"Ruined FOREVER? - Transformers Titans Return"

Transformers Titans Return was more painful than shoving a power drill in my eye socket. Welcome to Ruined Forever. I don't care anymore. Let's just get this over with. Absolutely nothing from the previous monstrosity of this series was improved. I'm not sure which of the two series was worse, but Titans Return was certainly longer. 10 11-minute episodes were more boring to watch than enduring a day of school. Watching this show was a chore, and though it provided me with some good laughs, I had a better time watching Energon than I did Titans Return. Energon is so bad it's hilarious, but this is just sad. If you enjoyed this series, I'm really glad to hear that, and I'm sure Machinma is as well. But I, for one, certainly did not enjoy it, and I'm pretty sure I'm not alone in saying that. In this video, I'm going to be talking about why Titans Return is absolute garbage.
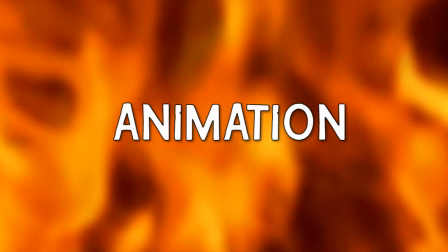Now, where do I begin?
No! No! No!
The animation of Titans Return is the easiest thing to pick apart, so I'll start there.
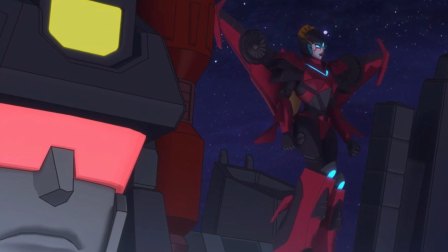Much like Combiner Wars, it still looked worse than me trying to play 4K Minecraft on a Nokia phone.
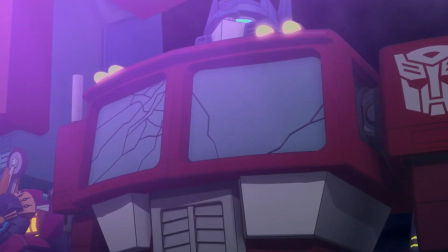The frame rate was arse, and though it didn't bother me as much as it seemed to bother others, it was physically painful during panning shots.
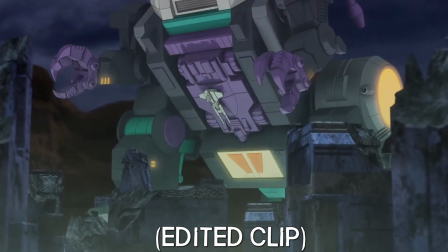I threw up several times. Thanks, Hasbro. A show like this would be absolutely amazing if it were animated smoothly, but because it's simply easier to animate,
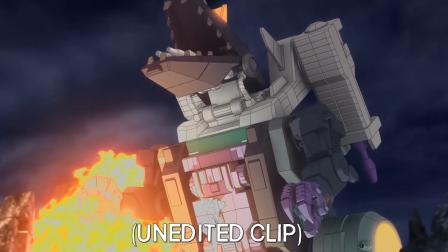the show runs at a horrific 15 frames per second, and it makes everything feel even more stilted and stiff.
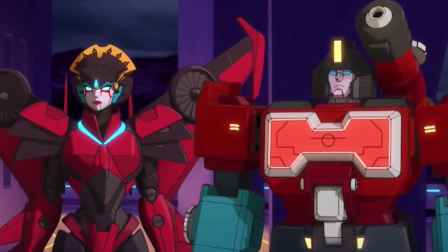The character models themselves look fantastic. They're incredibly detailed. Still images of the show make it look awesome.
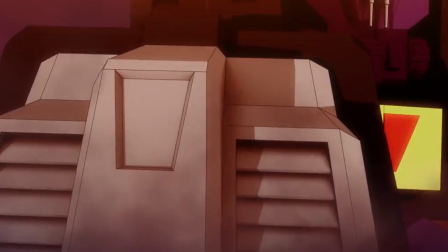And it's only when you watch it in motion do you realize how terrible it really looks. Almost all of the action scenes in this show come out so bafflingly terrible.
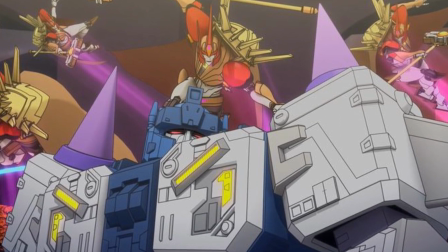I can picture so easily how cool the scriptwriters must have thought it was when they wrote it up, and then how disappointed they must have been when they saw the final product.
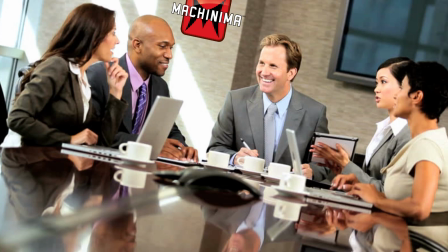Okay, so here, the Mistress of Flame creates clones of herself and rapidly attacks Overlord with as much power as she has,
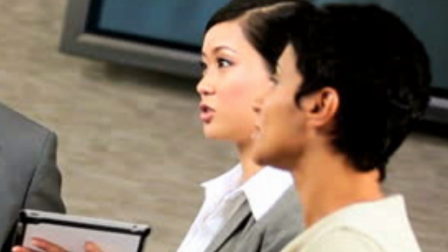but he just stands there, unaffected, despite her barrage of powerful attacks. What the hell is that?
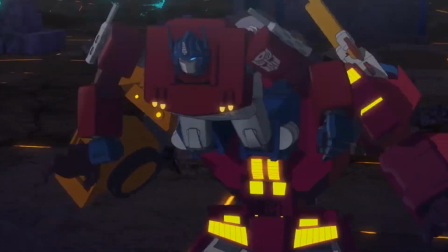I mean, a lot of scenes should have been really cool, and I can tell the intentions were good. But instead, they just look, I don't know, awkward?
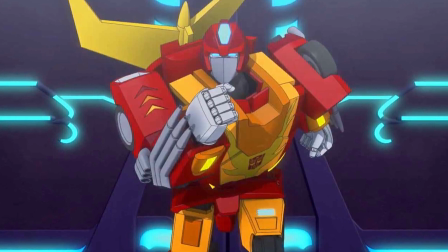The editing and sound design in this show is so incredibly awful that it makes me appreciate how good sound design is everywhere else so much more.
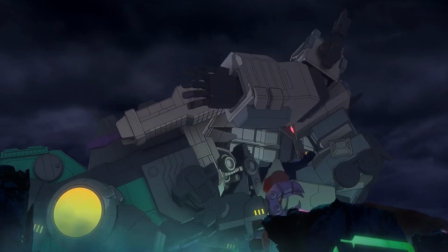The part of the show that should be the most exciting, the actual Titan fights,
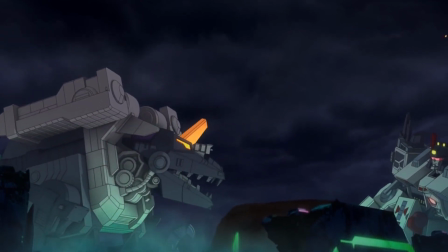are some of the most boring things I've ever had to witness, due to the painful lack of sound effects and music.
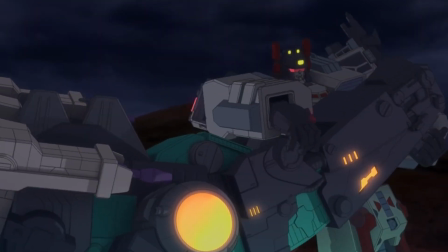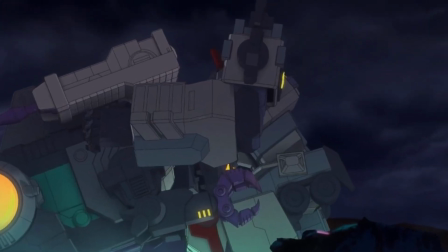They were so anticlimactic because we had to watch two models move super slowly and barely touch each other, repeatedly.
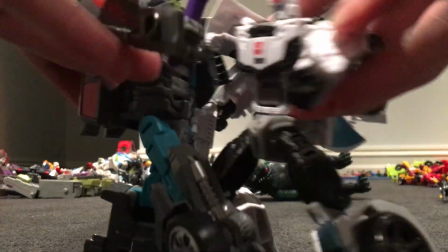The blows have less power in this show than when I smash toys together. Watch this clip of one of the Titan battles. This is unedited.
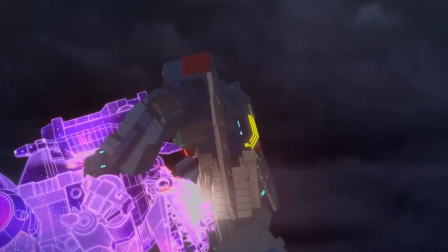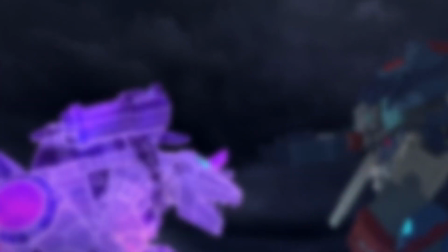Now watch it with some decent sound effects and music.
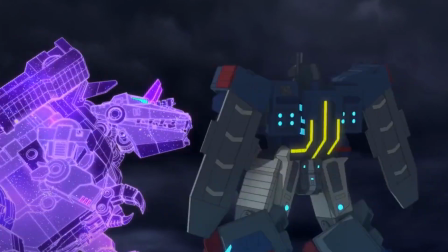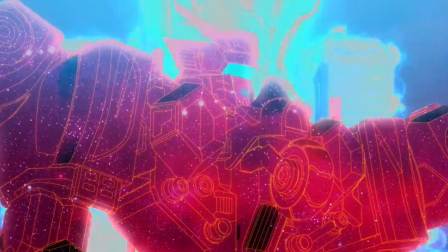Isn't that so much more exciting? These scenes in particular are what lead me to believe that they didn't even finish the sound design section.
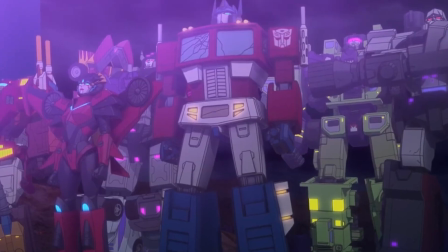They just kind of forgot. When there actually is music, it's pretty good, and really adds to the scene it assists.
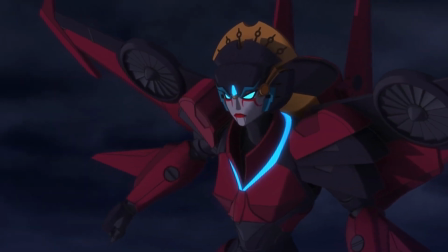But most of the time, particularly in the fights, the music is completely absent. Sadly, it's not even slightly improved from Combiner Wars.
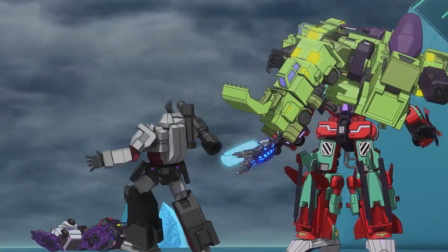There's a lack of drama and excitement due to the absence of sound design, and it's what makes the show feel so vapid, empty, and lifeless.
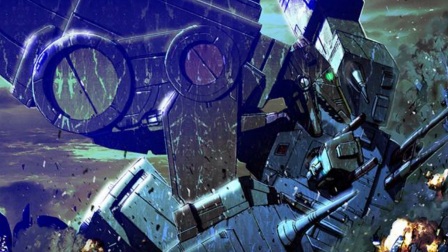How they managed to make a concept so incredibly awesome, so boring, is far beyond me. Okay, what was good about this show? I've had enough of complaining. There was,
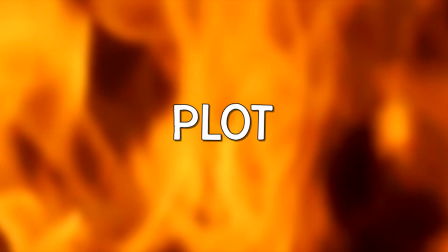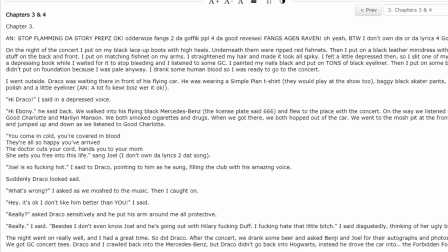The plot in this show is arguably better than Combiner Wars, but a gay Harry Potter fanfiction written by a 13-year-old has better plot than that show did.
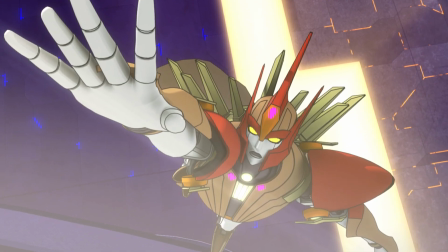The problem with Titans Return is that it simply does not have enough plot to fill its painfully long 10 episodes,
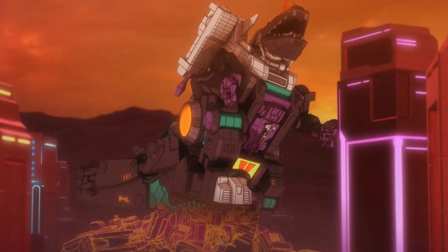and so it does its best to drag out the plot as long as physically possible. Man, that sounds familiar.
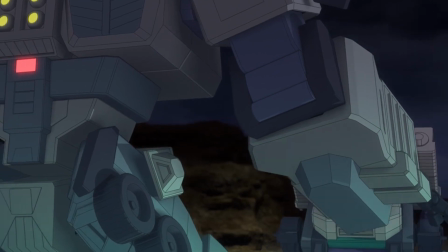The fight scenes, which should be the best part of the show, are aggravatingly boring and stretched out,
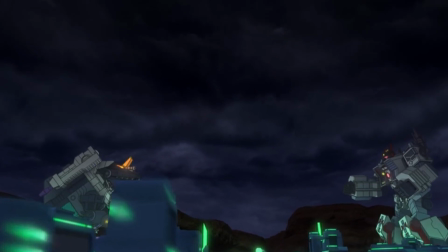such as Overlord and the Mistress of Flame battle, or the excruciating experience that was Trypticon and Metroplex's duel.